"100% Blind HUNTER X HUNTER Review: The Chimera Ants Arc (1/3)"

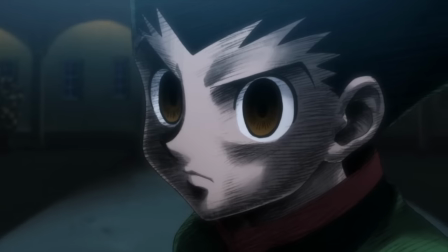690s
And given what later happens in this arc,
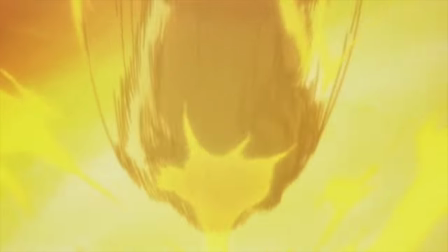692s
I'm wondering what sort of mirror this philosophy will hold up to the main cast if they are forced to act upon morally ambiguous impulses.
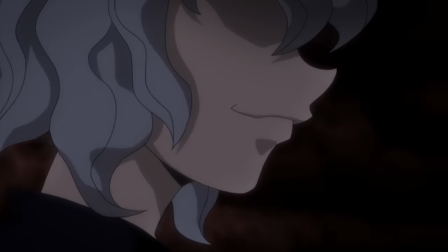700s
And now with both sides of the conflict thoroughly explored with their nuances expressed,
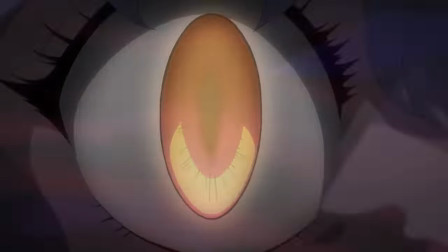704s
we are greeted by one of the most surprising and shocking scenes I've ever read in my life.
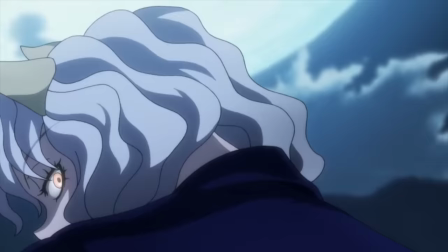712s
I've spoken from the beginning of this story expressing my impressions of Gon's mindset and the contrast he creates with Killua.
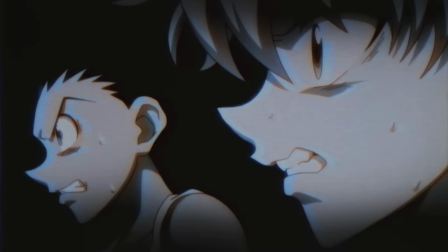718s
That they are both two extreme ends of what could ultimately be the same sort of person.
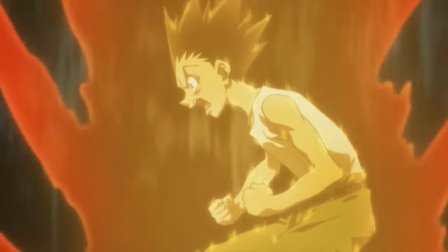723s
Gon being one to throw caution to the wind and to always give everything he has no matter what and Killua, someone that when forced with an unsure situation, runs.
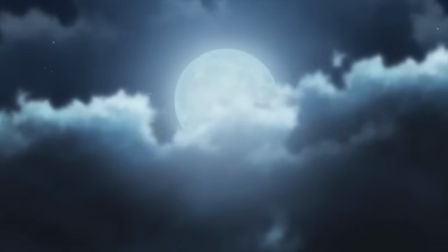732s
And in this scene, this dynamic is on display side by side for all to see.
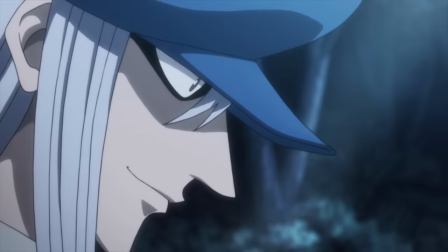738s
As the three of them venture deeper and deeper into the forest in search of the nest, hopefully in an effort to eliminate these ants.
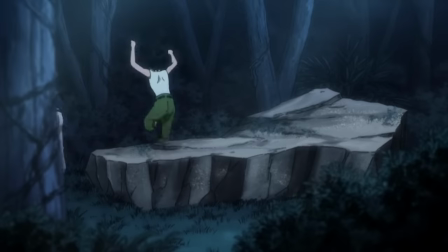744s
Kite, Killua, and Gon are stopped in their tracks as Kite senses an approaching enemy. On top of this proving to be a terrific crescendo to the ever-building tension over the last while,
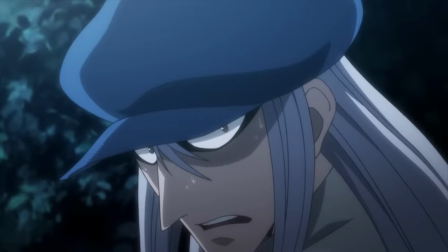753s
it also made me leap for my seat in excitement as every single atom of this encounter was informed by character.
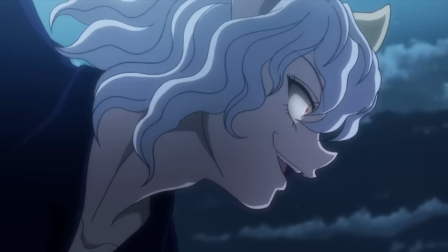760s
Kite's mentor role, Pito's determination to seek out those with Nen, Gon's readiness to fight despite what Kite said,
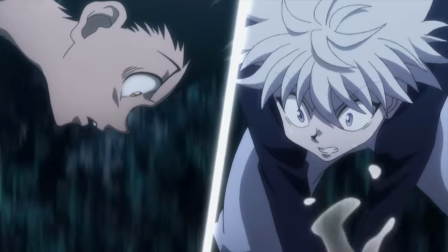766s
and Killua's immediately knocking out of his best friend for his own safety.
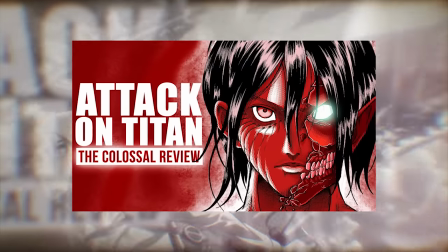770s
I mentioned in my Attack on Titan video momentarily that one of the best attributes different scenes can offer is the question without an answer.
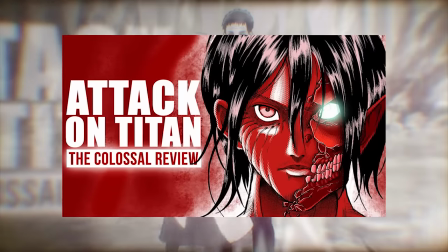777s
If all your characters behave and act rationally without any flaws and never make any mistakes, then you have a boring scene.
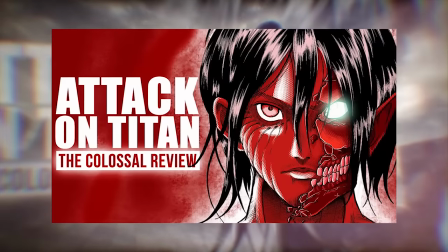783s
There's no texture there. There's no interest. However, when you add that uncertainty to a scenario, you get a scene riddled with what-ifs.
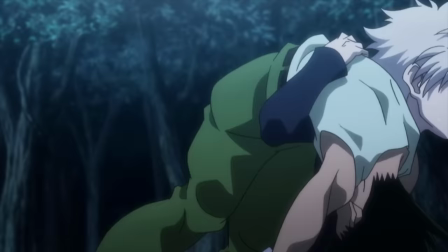791s
What if Killua chose to stay? What if Gon managed to avoid Killua's attack? What if Kite got a better weapon?
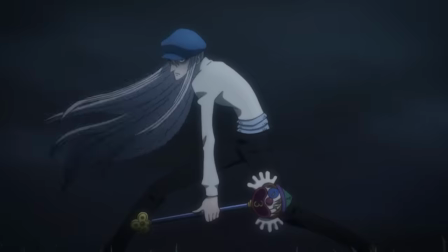797s
What if, what if, what if?
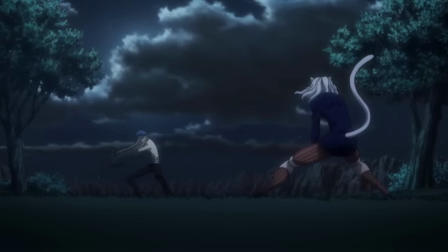798s
This was the chapter I had to take a break for, and during the break my mind was left spinning trying to determine who in fact was in the right here.
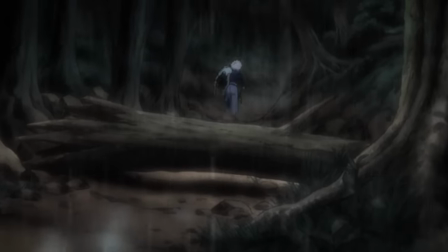807s
Hunter x Hunter has gone out of its way to almost parody in every opportunity the Shonen genre as a whole.
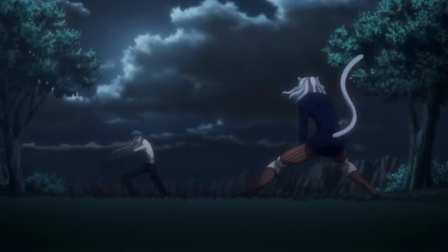812s
And in this scene, the most Shonen event took place, but the heroes retreated.
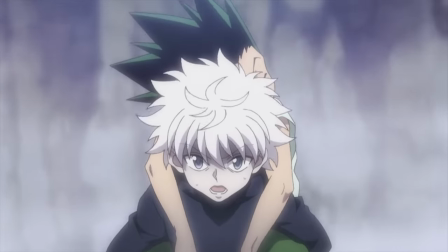817s
And we weren't certain if that was the right decision. Highlighting once more Killua and Gon's greatest flaws, which just so happened to be what this arc is about.
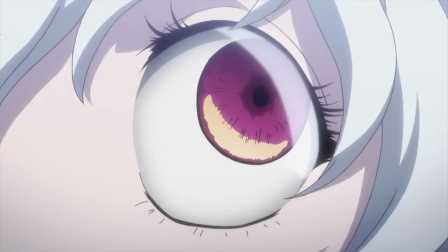826s
Additionally, something else which I think is noteworthy has to be Kite's demise here and now.
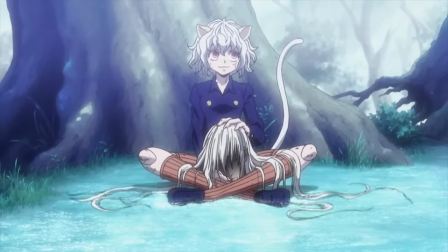832s
In the manga, this is a massive subversion, both for Gon and us as the readers.
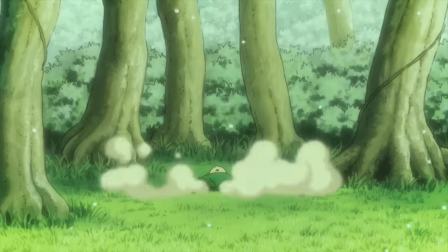837s
Introduced to him in the first chapter, while this is a reunion of sorts, Kite primarily is someone that set the foundation for the Gon character we see today.
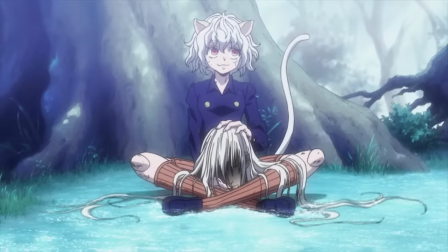845s
And when we see him get torn away from us, we're left speechless.
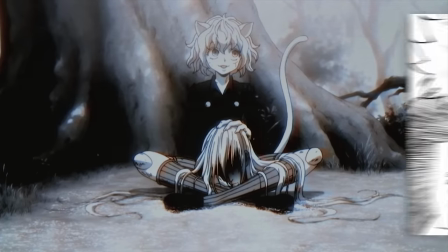850s
Surely this couldn't have happened just like this, not after all this time we've waited to see him.
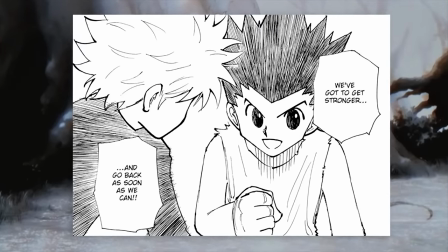855s
Surely he could still be alive and well, and while riding that wave of hope,
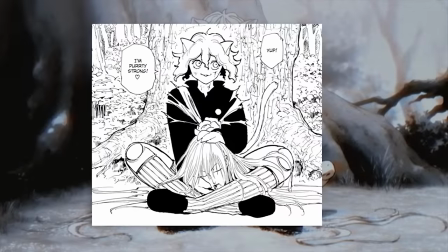859s
Togashi takes full advantage of our perspective by placing some truly horrific imagery of Kite's disembodied head on the lap of Pito.
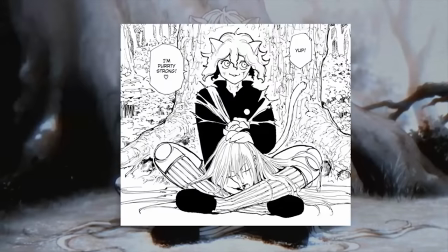867s
And while I mentioned this briefly last week, I do think it's worth mentioning one more time in this instance.
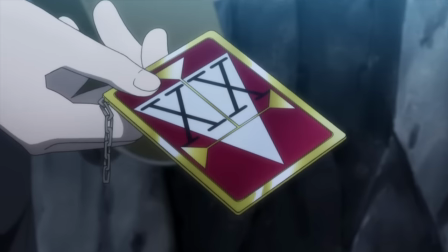872s
The 2011 anime omitted this scene and as a result robbed it of the weight the manga otherwise gave it by design.
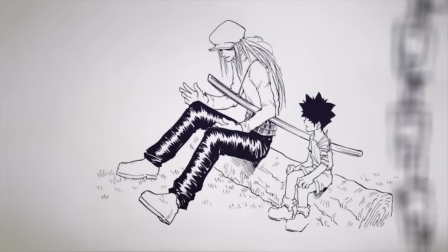880s
In the manga, he's one of the first characters we're introduced to.
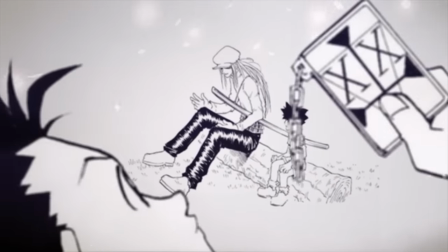883s
He helps to inform who Gon eventually becomes, and the reunion we get to enjoy between the two characters is bitterly brief.
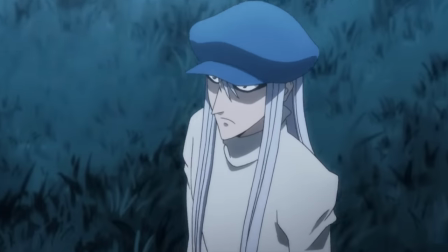890s
But in the anime, he just, for all intents and purposes,
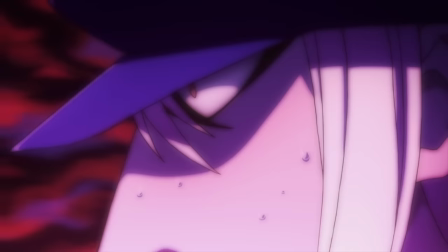893s
despite the retroactive integration, is very much a new character that shows up to just die. The exhaustion Killua exhibits from carrying Gon's unconscious limp carcass all
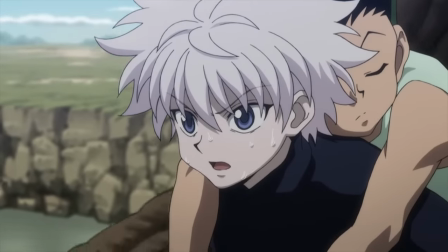903s
the way back to the entrance shows just how fast and hard he tried to get out of there.
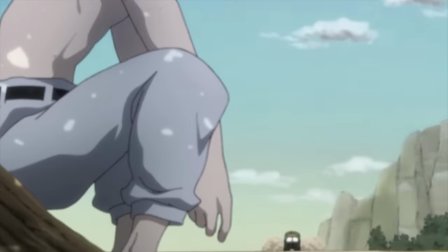908s
This kid was terrified. all the training they went through all that they've overcome throughout this story seeing that look on Killua's face and the exhaustion he felt after
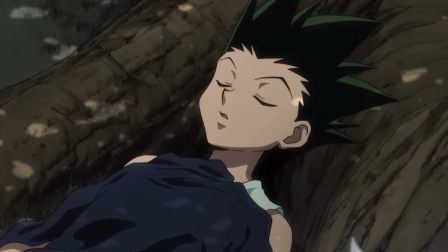917s
simply running really puts into perspective the mindset he was in as well as helps to amplify my intimidation towards these new antagonists all the more
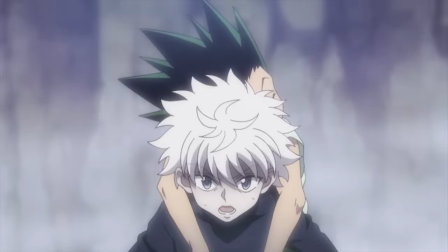925s
this is incredibly effective and potent storytelling and with my mind now fixated on Killua thinking back to his
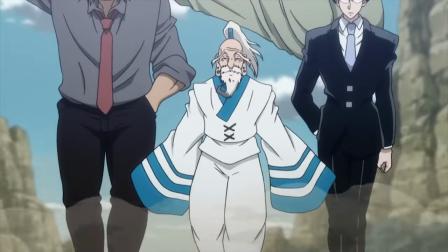932s
quitting of the ballgame against Notaro in the first arc we geez speak of the devil it's notero